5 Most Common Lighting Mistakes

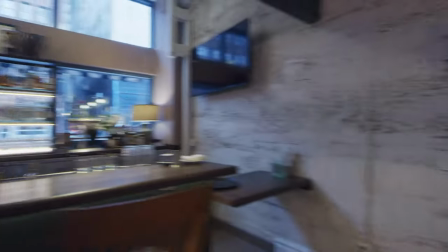453s
that's what we had to deal with there when we're dealing with our mixed lighting here's the actual raw shot obviously we were just outside it is blue
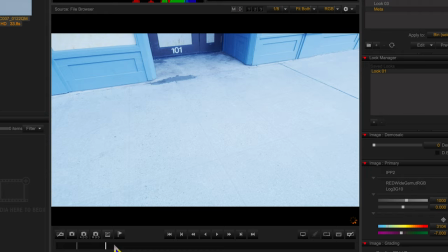460s
we clearly had to do a color shift in post because it looks like we're on a weird planet and then we go inside and it looks
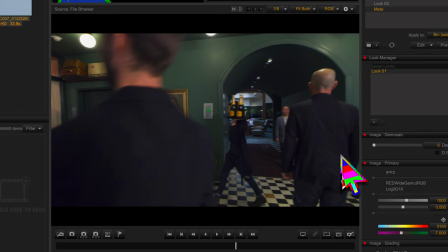468s
you know nice because obviously the camera is at 3104 basically 3200
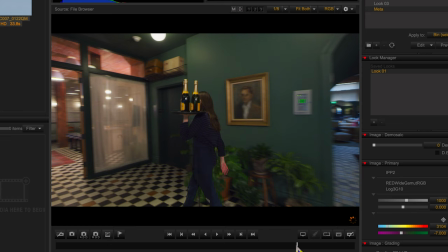472s
kelvin so that's what's a white light and now we're moving i know this window there's the
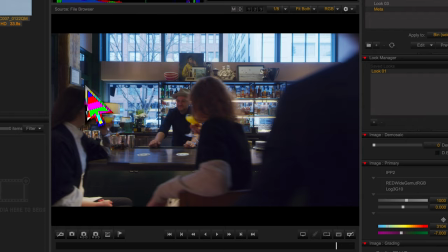477s
window now it is blue out there feels wrong just feels like we did something wrong
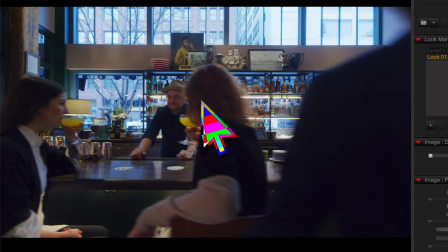482s
with the camera but clearly here everything's colored correctly you know the white is white but the white out there is a totally different white cool white versus warm white totally different white points very clear here moving on lighting too evenly. As a DP, you want a light contrasty, right? Look at this side of my face versus this side of my face. It's totally different. Way more light hitting here versus here. It's a little bit of red. It's boring to have even light. It's very boring. You know, a lot of times you'll light a product even, and that makes sense because it's a product, but lighting a face or lighting something that you want to look interesting evenly, it's not interesting. You want to see highlights. You want to see backlights. Look at that shimmer on my hand. Isn't that interesting?
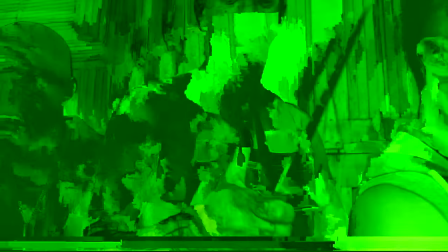525s
Here's an example here we did a whole music video where we had this was way under budget music video i mean our company did not make money on this music video i just want to say that out the outset so we had a very small window to fit all of these look at
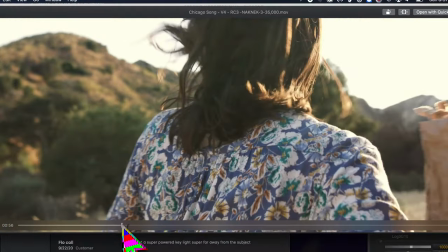539s
all these actors that came in all of these people had a little audition so we had to give each of them time and then obviously we had other
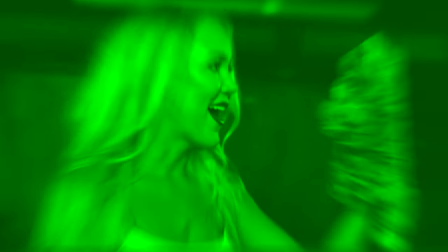545s
moments with this with the judges here we had different moments with them we were just cycling through these people so what we did was we
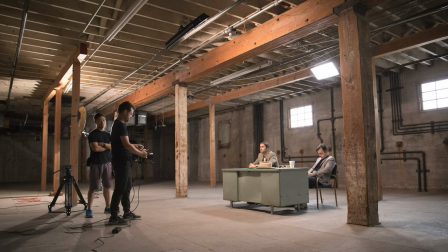552s
made a very simple setup i mean very simple setup look at how even she's lit one of these there's just a light mat shooting on her face evenly like this stay
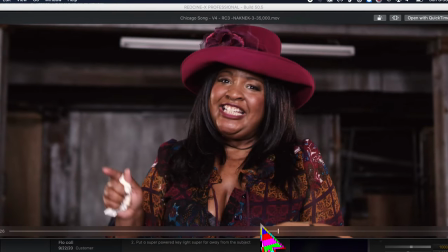565s
down it still looks good it's not interesting especially for this spot where we had a lot of interesting creepy looking characters this
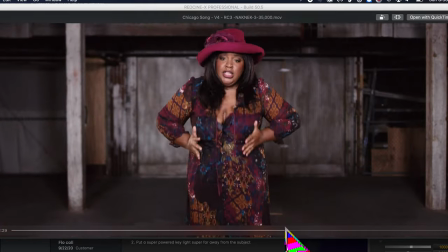571s
way as well when we shot the opposite way it was still all lit evenly what was nice about shooting this way is we had those windows so they were actually
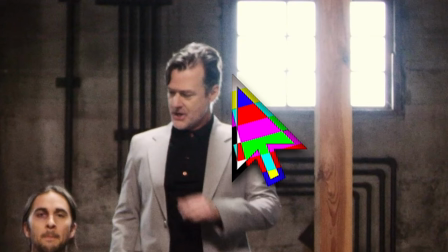578s
edged really nicely look at the hair here all edged that's just that window that's not really us lighting but their faces could have been a little more interesting if we lit from one side or the other. Usually you want a light on the far side of the key.
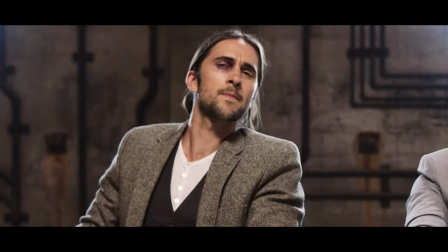591s
So like I am here. That was a video earlier in my DP career. Honestly, the time constraint was a big thing.
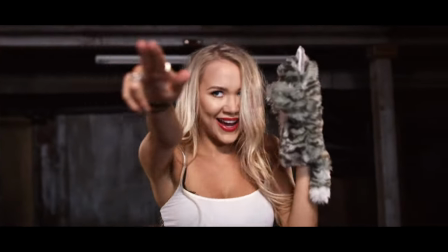596s
I probably would have lit it differently if we weren't under that much of a constraint where we literally had no stands so we could just shoot wherever we wanted,
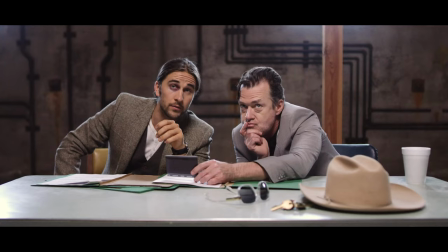605s
which was really nice, but the even look was not great. Here's just a shot of someone at the front desk.
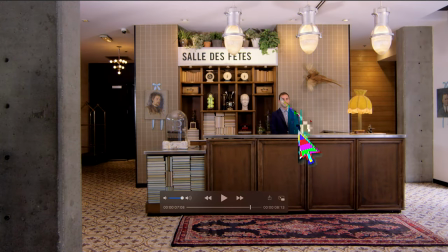611s
Look at how even his face is. Not interesting at all. Here's what we totally missed here. there's this light here in frame it's clearly in front of him there was a huge missed opportunity to naturally light him on this side because this is where our light is is you want to light from an organic source i would never want to light him on
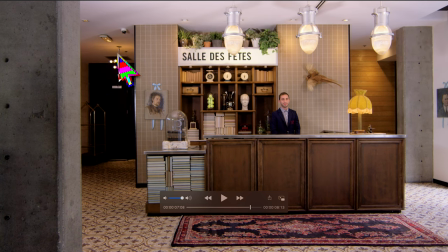628s
this side of his face there's no light over here i mean this one kind of not really this one's behind him there's no reason to light him on this side you'd want
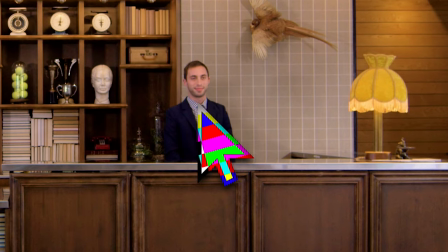635s
to light him on this side he should have a nice contrasty light on his face where this side's hotter and this
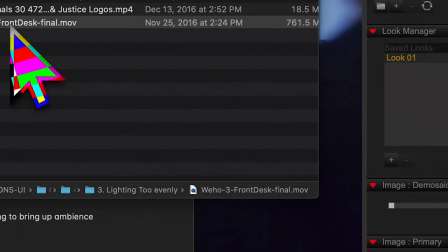641s
side is more down it just makes sense and totally missed opportunity there if you guys have seen the commercial video you've seen this
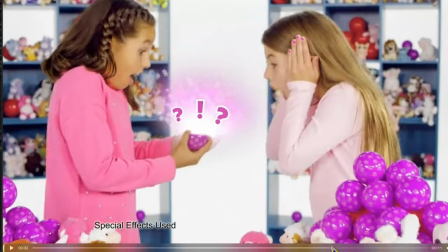649s
this is just completely even lighting this was a nationwide broadcast commercial it was a kids commercial so you know it was kind of par for the course as far as
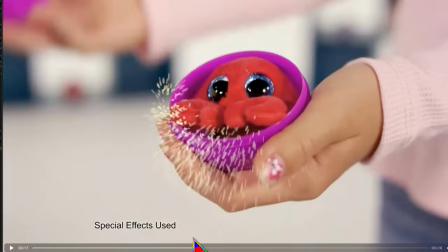658s
the lighting but for us we would never want to do something this even again we at least want to give you a light side in the downside
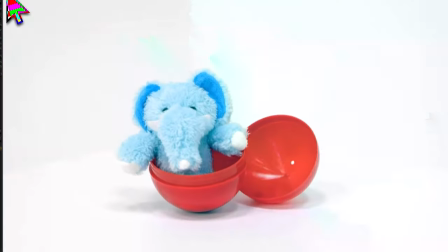664s
a little more contrast in your face it's just more interesting even if it's a kid's commercial we've done a ton of interviews in our career
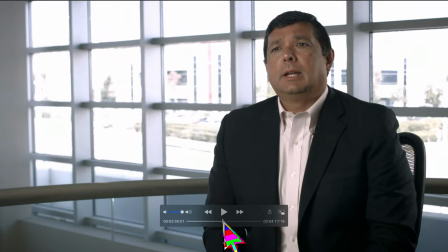672s
um i'm pretty sure all of these are extreme look at that one extremely even extremely even on the face this guy here too
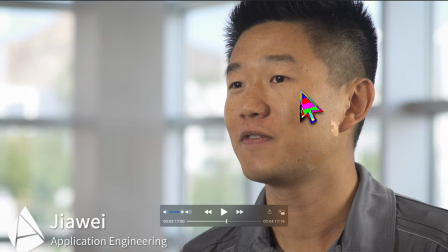680s
there's just i mean there's like a little bit of a highlight here but this is pretty much the same across he just has some sheen boring super boring you can see where the light is it's straight in front of him you don't want a light straight in front of your subject unless you want super boring bland lit face kind of
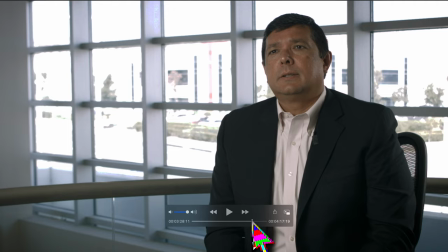696s
like what the news does this is not how a cinematic production company should light ever moving on to number four nding windows
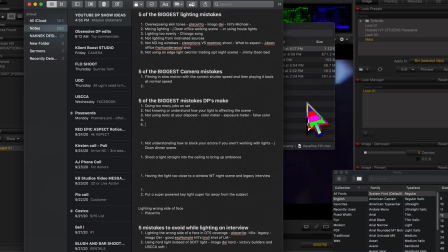705s
if you've seen our car interior video you know what i'm talking about but here's a good example of two scenes shot in the same household
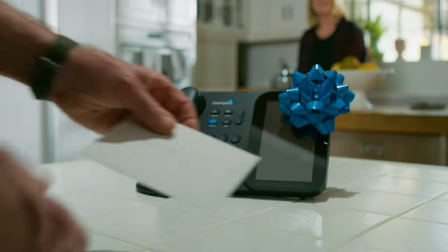712s
one has nd over the window one doesn't over the window it's like it's a kitchen setup all right here's the first one there's this window here you see
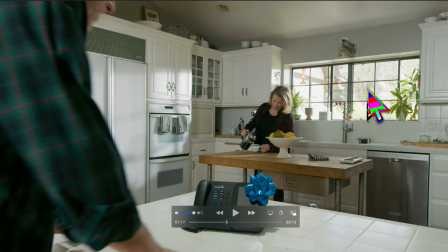720s
how it's just super hot out there. It's very hard to see what's going on out here. This example here, we actually put ND over the window.
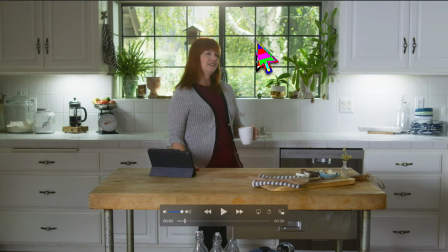728s
Look, you can see, you see the green, you see a tree, you see, I'm not sure where that is. It's kind of blown out, but you can actually see this tree and this tree is white and the sun is hitting it pretty hard, but it's not blowing up.
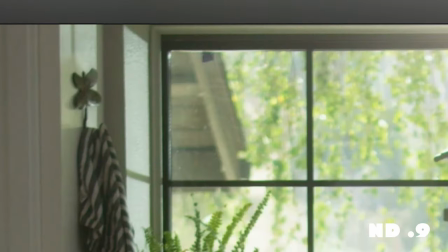739s
I believe we had an ND nine over this window. You can see, it looks like some tape here, possibly here, but we did the best we could. it looks way better to me.
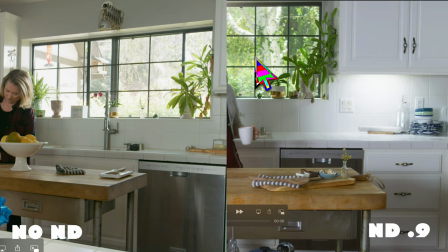747s
Look at them side by side. The one with the ND, it still looks bright. It still looks like a natural window. It's still going to be a little bit more overexposed than our scene, but it looks way better. Great job, grip team.
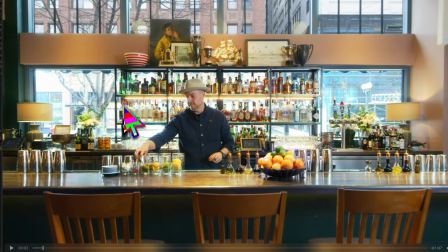758s
Here's just some other quick examples. This was that same bar that we showed earlier. It's very bright out these windows and very blue, right? Very bright. But look right above it. That's almost too dark. For Seattle, it kind of makes sense. This was in Seattle. So Seattle, it would make sense for it to be not super bright out. This doesn't look like Seattle. It's way too bright.
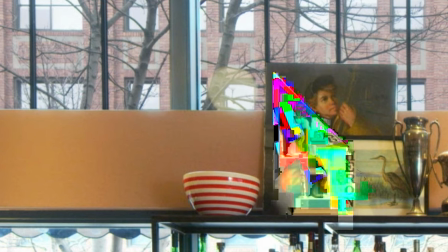778s
The reason we were able to get this exposure down on top here is we actually lowered the ISO of the camera in post to hit a perfect exposure.
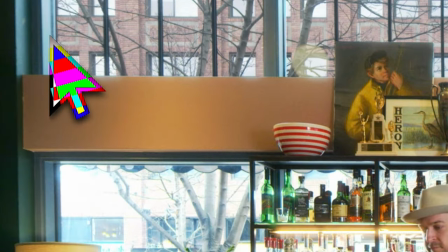787s
We were able to just mask it out. You see how it's really light here? We actually didn't mask that part.
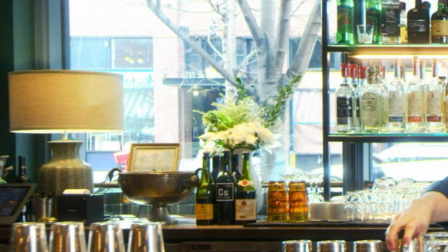792s
So that's natural because this looked like this before we masked it. The reason we couldn't mask this is because there's way too much going on.
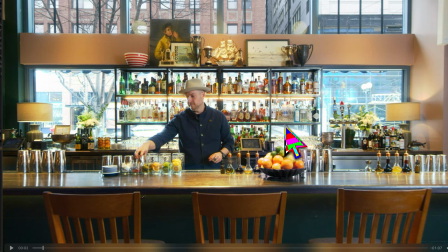800s
Look at what the mask would have to do. I'd have to go around all these corners. It would have been a huge job, but we just kind of did it up here and I feel like it looks a little disjointed, but it looks so good that it's worth it.
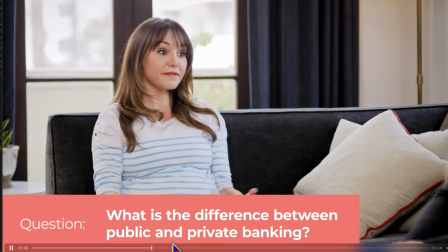812s
Just an example of a hotel shoot with people talking. It was just a group of people talking and the windows are just way too blown out.
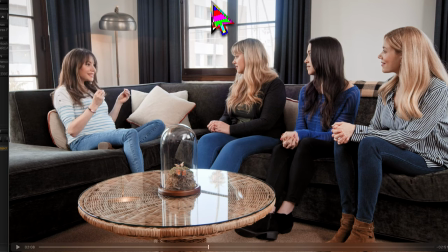821s
You can't see any detail. It would have been really hard to get ND outside of these windows. What we could have done is try to put some nets up, a couple double nets maybe,
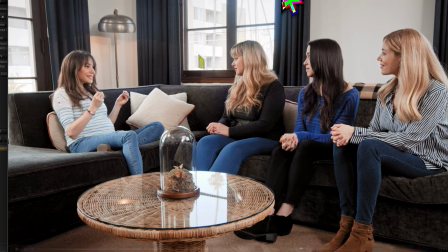827s
but still second or third maybe fourth story so it would have been really difficult to get them up there in the short amount of time we had to set up the problem with this is that your
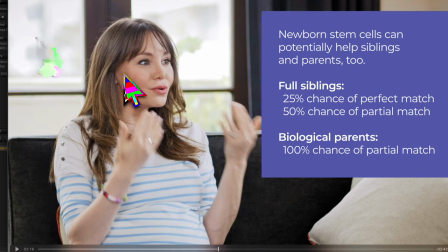835s
eyes go there it's white so i'm immediately looking at that versus our subject and that's why you want to bring those windows down in exposure
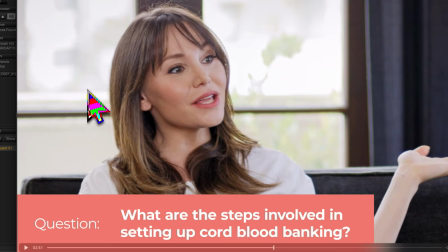843s
plus it gives us more detail outside helps to see the color it just rounds out the image makes it more vibrant makes it more beautiful number five not
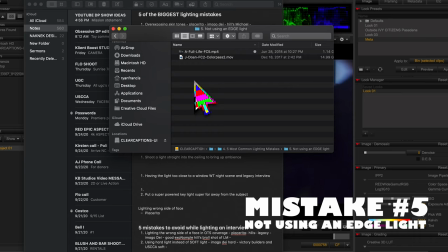851s
using an edge light this is one of the biggest issues i've realized now when i was lighting nights as a young dp when you're shooting a night scene, you think I have to bring all the lights down. I don't want this to look lit. I don't want it to look like daytime, but you still got to use an edge light because look what happens.
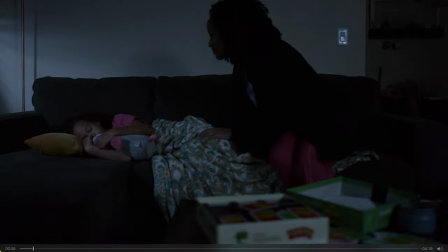866s
We're coming in. It's nighttime. You see how there's really no detail on our female here? Here, there's a light coming through the window, which is great, but here it's just her sweater and then the wall. If we had a backlight here, we would be able to see the detail of her shirt. We'd be able to see the detail of her hair, which was awesome. It would have looked so good because it was so intricate and we would have seen even a bit like crazy we would have even seen a better outline of her
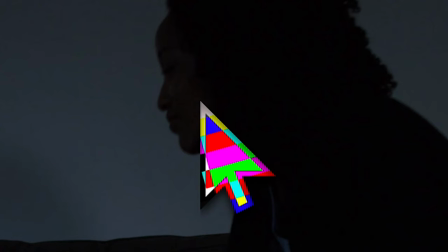891s
head nose mouth profile it's just her face and then a wall that's that's how you're able to see it but it would look
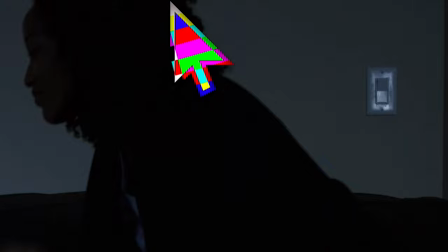899s
so much better if we had an edge here just a bright um shiny it doesn't look like daytime it just looks like maybe there's a
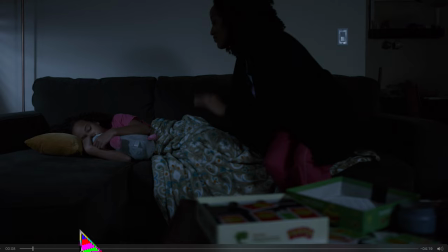905s
light on in the kitchen that's just edging her out of the background so you can see the detail of her a little bit better all All right,
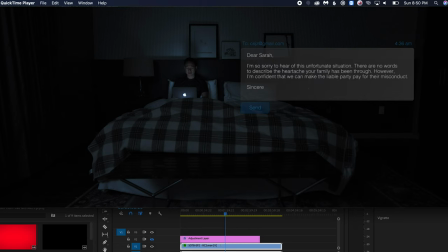911s
guys, so here it's the same idea. It's a night interior shot. So we don't really have any lights on other than an ambient fill in the room and then obviously our computer. But look at him.